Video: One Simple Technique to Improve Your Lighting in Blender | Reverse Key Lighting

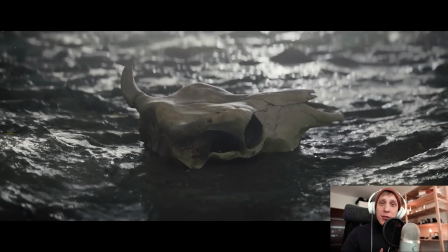[0:05]
hey hey, Gleb Alexandrov here for creativeshrimp.com. after watching this video you'll learn to take your 3d lighting skills to the next level by
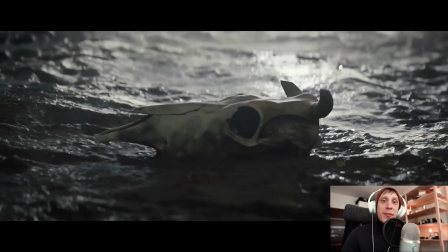[0:14]
using reverse key lighting. this technique is so easy to implement and so elegant that once I discovered it I use it all the time.
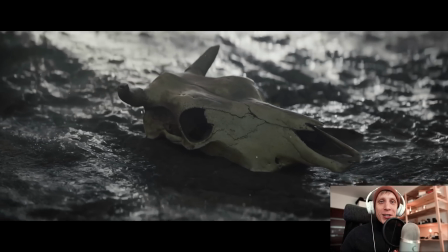[0:23]
I think you should definitely add this lighting technique to your books alongside other techniques that we talk
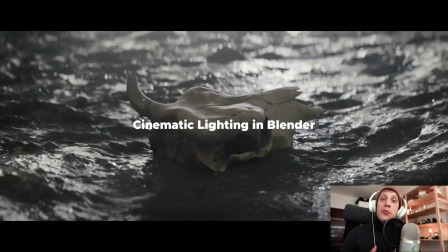[0:28]
about in our cinematic lighting course which you can check by following the link in the description.
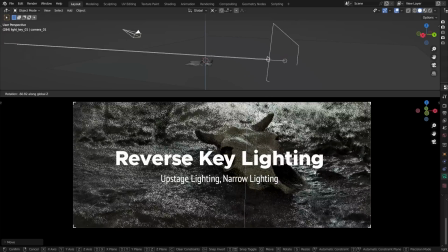[0:34]
reverse key lighting or as it's sometimes called upstage lighting or narrow lighting
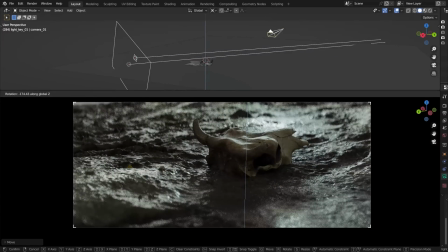[0:39]
is a really simple technique originated in theater productions and often used in cinema
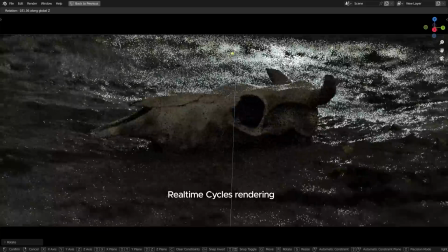[0:44]
productions as well. the technique which helps lighting look more three-dimensional
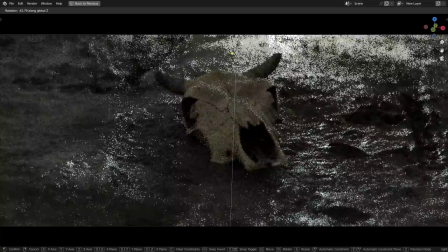[0:49]
and cinematic by utilizing a fairly specific key light placement, which you'll be familiar with after watching this tutorial.
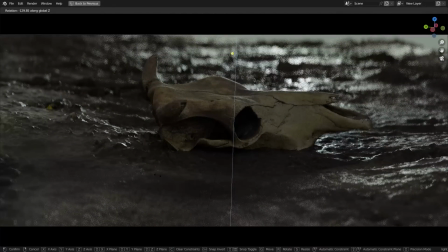[0:57]
before we begin, of course this is not the only way to set up cinematic lighting, this is an examination of a technique that works, but there are other techniques.
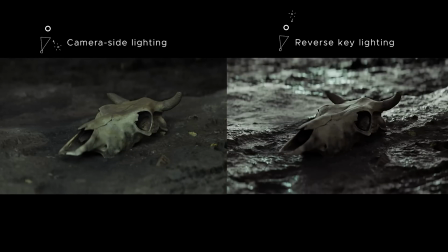[1:09]
alright, to cut this story short, not all lighting directions create the equal illusion of depth. as a rule of thumb, the key light set up the camera side, creates arguably less impressive shadows and just less shadows in general,
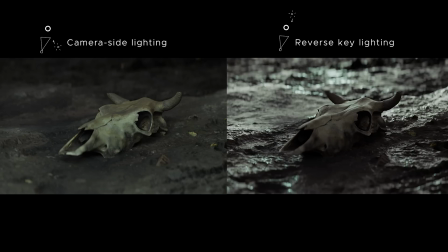[1:22]
thus creating an image that is slightly more flat than the image produced by the key light placed slightly behind or at an acute angle to the subject, which helps to emphasize depth and dimension and accentuate both 3d forms that you have carefully modeled and material properties that you spent so much time setting
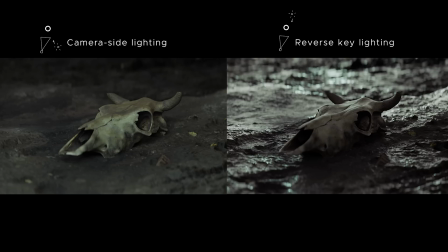[1:40]
up. of course every technique should be used with intention and should be motivated, but if you are looking for a versatile lighting setup which just looks cinematic, then here it is.
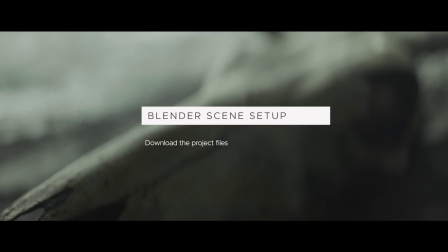[1:52]
we have prepared a blend file that would ease you into this technique, so if you want follow along with me. we have a simple scene here, a skull stuck in the mud,
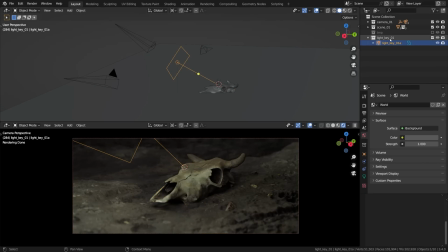[2:01]
the main or the key light because this technique applies to the key light, and a bunch of cameras. you can see three of them here, they have their own collection called camera. currently and for the most part of the video we'll be looking through this one.
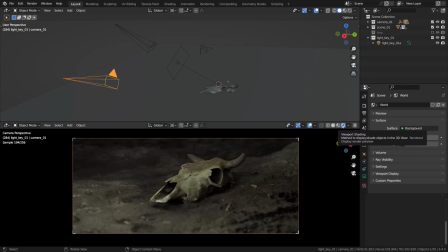[2:21]
the viewport should be set to cycles real-time rendering and obviously we have cycles in the render settings as well, with the experimental feature set turned on to enable sweet displacement effect, because our ground shader uses true displacement. as a bit of fill light I'm using the environment color,
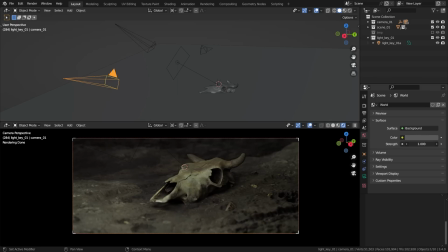[2:39]
the strength can be tweaked here. I'm keeping it fairly subdued just to fill in the shadows ever so slightly, hence the strength of just one. the hero light of this setup will be the light underscore key, underscore zero one a.
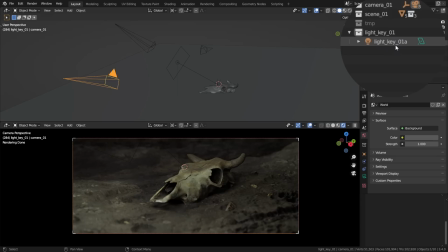[2:57]
it can be found in its own collection. it is a good old area light, nothing special about it, if we have a look at the light settings,
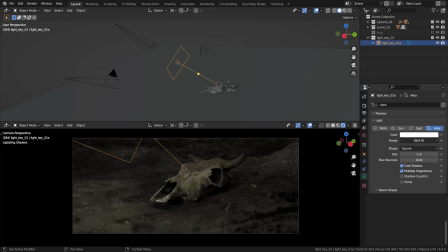[3:07]
a neutral white light with a power set to 100 watts, not too dim, not too powerful, everything else basically is set to their default values, including the default spread of the beam shape.
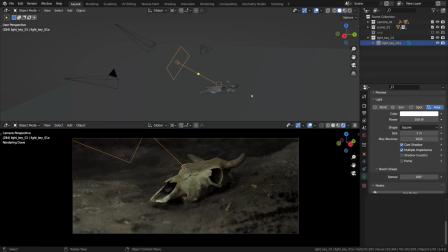[3:21]
I thought I would mention how I gonna be positioning the lights throughout the video, basically shift plus right click to drop the 3d cursor somewhere and then with the light being active i press dot on the keyboard to set the pivot point to 3d cursor then. it can also be found in this menu.
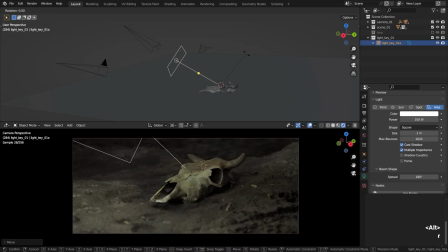[3:39]
finally i'm gonna press r to rotate the light and then x y or z to give it an axis of rotation,
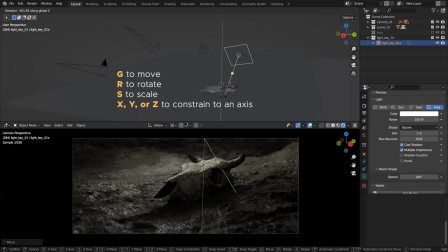[3:47]
like this. and now we can easily target this light by orbiting it around our 3d cursor.
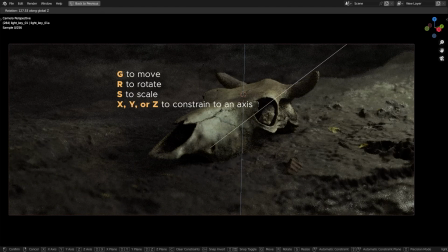[3:55]
once again R and then Z for example to constrain it to the Z axis. I think it is really easy and satisfying to move lights in this way. so with this information out of the way we can jump into setting our key light.
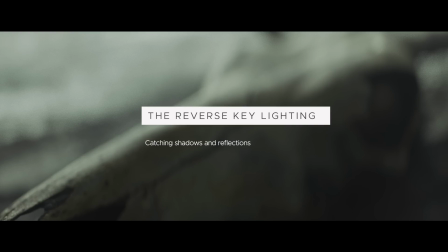[4:13]
so what is so cool about reverse key lighting?
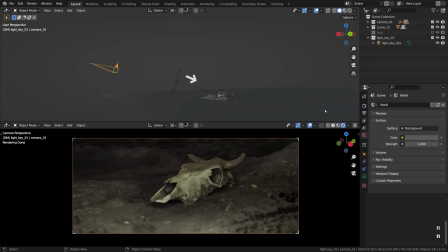[4:16]
you see when the light is on the camera side like here for example it almost lines up perfectly with the camera direction, it leaves very little shadows. we can say that the frontal lighting tends to be flat, although it has its own uses.
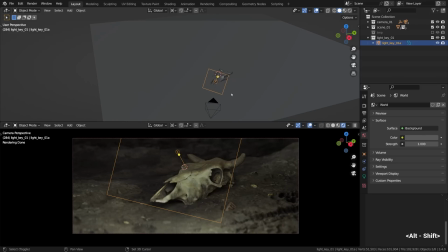[4:31]
then what happens if I slide the light slightly off to the side? the lighting becomes slightly more three-dimensional, right?
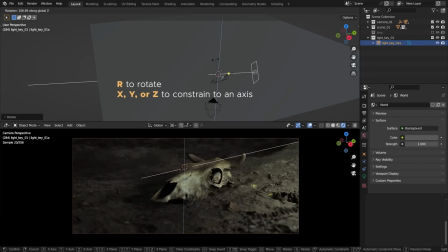[4:40]
or off to other side for that matter. basically the more angle we give to our key light the more three-dimensional it becomes as a rule of thumb. now we can say that it is a side light in relationship to our camera and the skull,
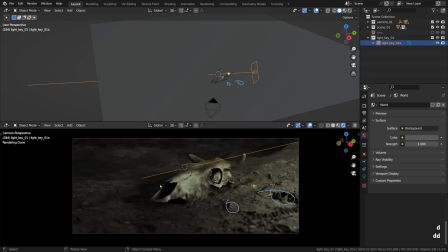[4:54]
and as a side light it starts producing some definition in the shadows, here, here and here, we can already see some nice shadows being drawn. let's keep rotating the light until it crosses the line where it's almost behind the subject.
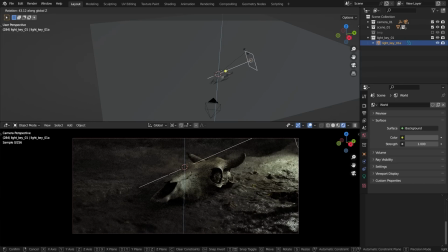[5:09]
if we keep doing that look what happens, look at these reflections popping up suddenly, like it is the same material but now we can see beautiful reflections on the skull as well as on the ground and like there are shadows everywhere out of a sudden.
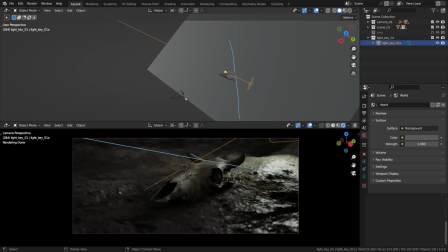[5:26]
now if we draw the line of action like this we'll notice that the key light is no longer on the camera side like we began with, its position has been reversed and it's now standing on the background side instead and that's why it's called reverse key light. we can see the reflection now
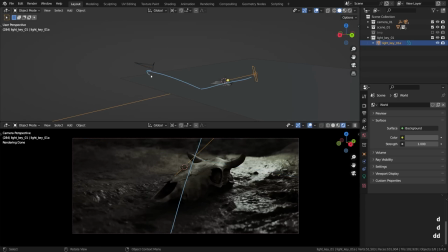[5:43]
because the rays emitted by this light bounce off the ground and can actually reach the camera. in addition to that all these shadows now follow in the camera direction as well, we basically shoot into shadows. I usually picture it this way when I think of reverse key lighting, shooting into shadows.
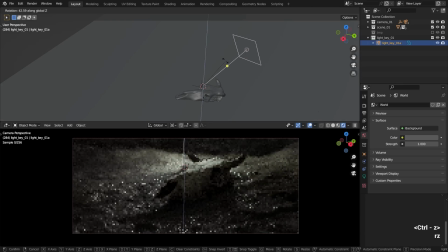[6:02]
you can place the light wherever you want now, directly opposite the camera or slightly off to one side and maybe we can push it further back like that? the cool thing about this light setup is that only like,
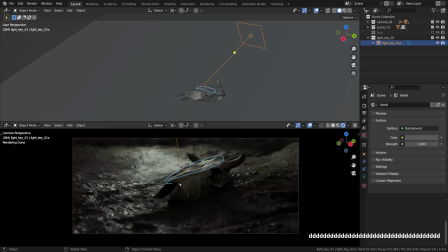[6:16]
i don't know, 10 to 20 percent of the surface is lit and everything else is shadows. a huge amount of surface, approximately 80 percent is in shadows, illuminated only by the environment film. and because we film into shadows
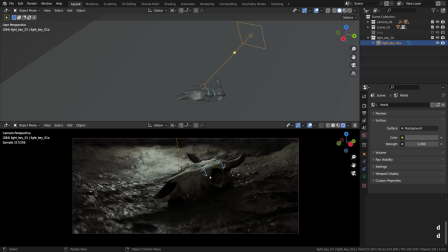[6:31]
we can see the transition from light to dark now and this transition, the one that I'm marking with the arrows here is what makes it look three-dimensional.
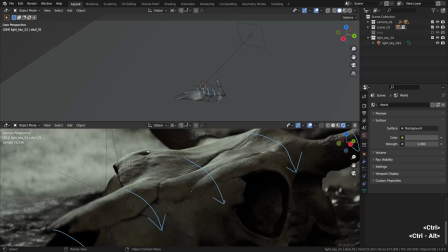[6:44]
let me zoom in a little bit to show how this type of lighting helps to flesh out the 3d shapes. okay here we go, it just looks 3d, let's compare it to a more frontal light direction.
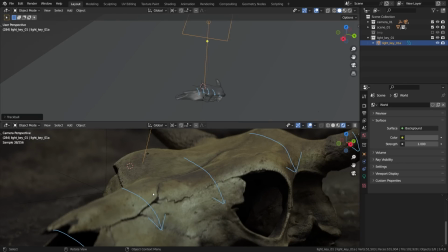[6:59]
yeah, can you see that? there is still some volume picked up by that light but mostly the definition is gone,
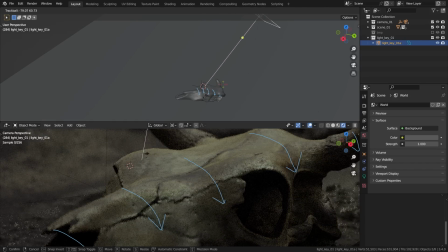[7:06]
the colors now got an extra pop but the volume is gone.
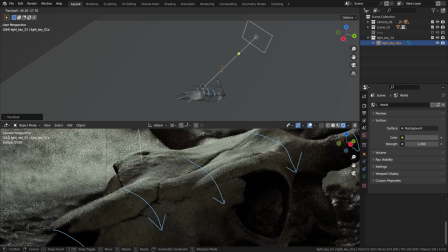[7:10]
let's bring the light back to the back side and i bet you can tell how the 3d quality made a comeback.
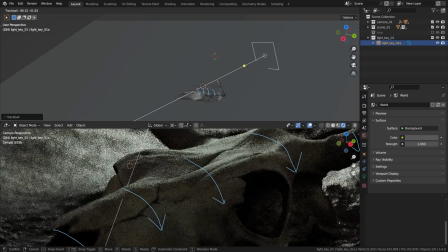[7:17]
we can play with the exact position of the key light to amplify or decrease this effect depending on your intention i guess,
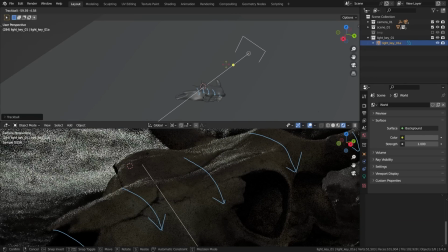[7:26]
but there is no doubt it's a more dramatic look now.
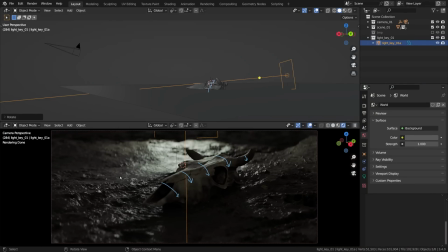[7:30]
the same applies not only to the main object, to the skull in this case, but to whatever is illuminated by that light, the mud, the ground, the bricks on the ground, the details in the mud that got lots of transitions from light to dark, that is the type of the moody look that you can definitely expect from this
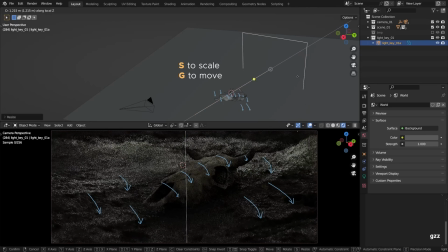[7:51]
setup. one of the cool things that you can do with the upstage lighting is to make it sort of rappy by increasing its size, a nice large and soft light when placed like that kind of wraps around the models for a really nice effect,
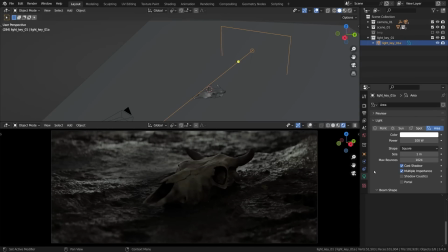[8:05]
after the size has been increased the power should be compensated like that,
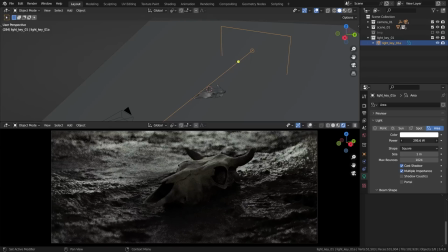[8:10]
I think three times stronger will make it up for the exposure loss.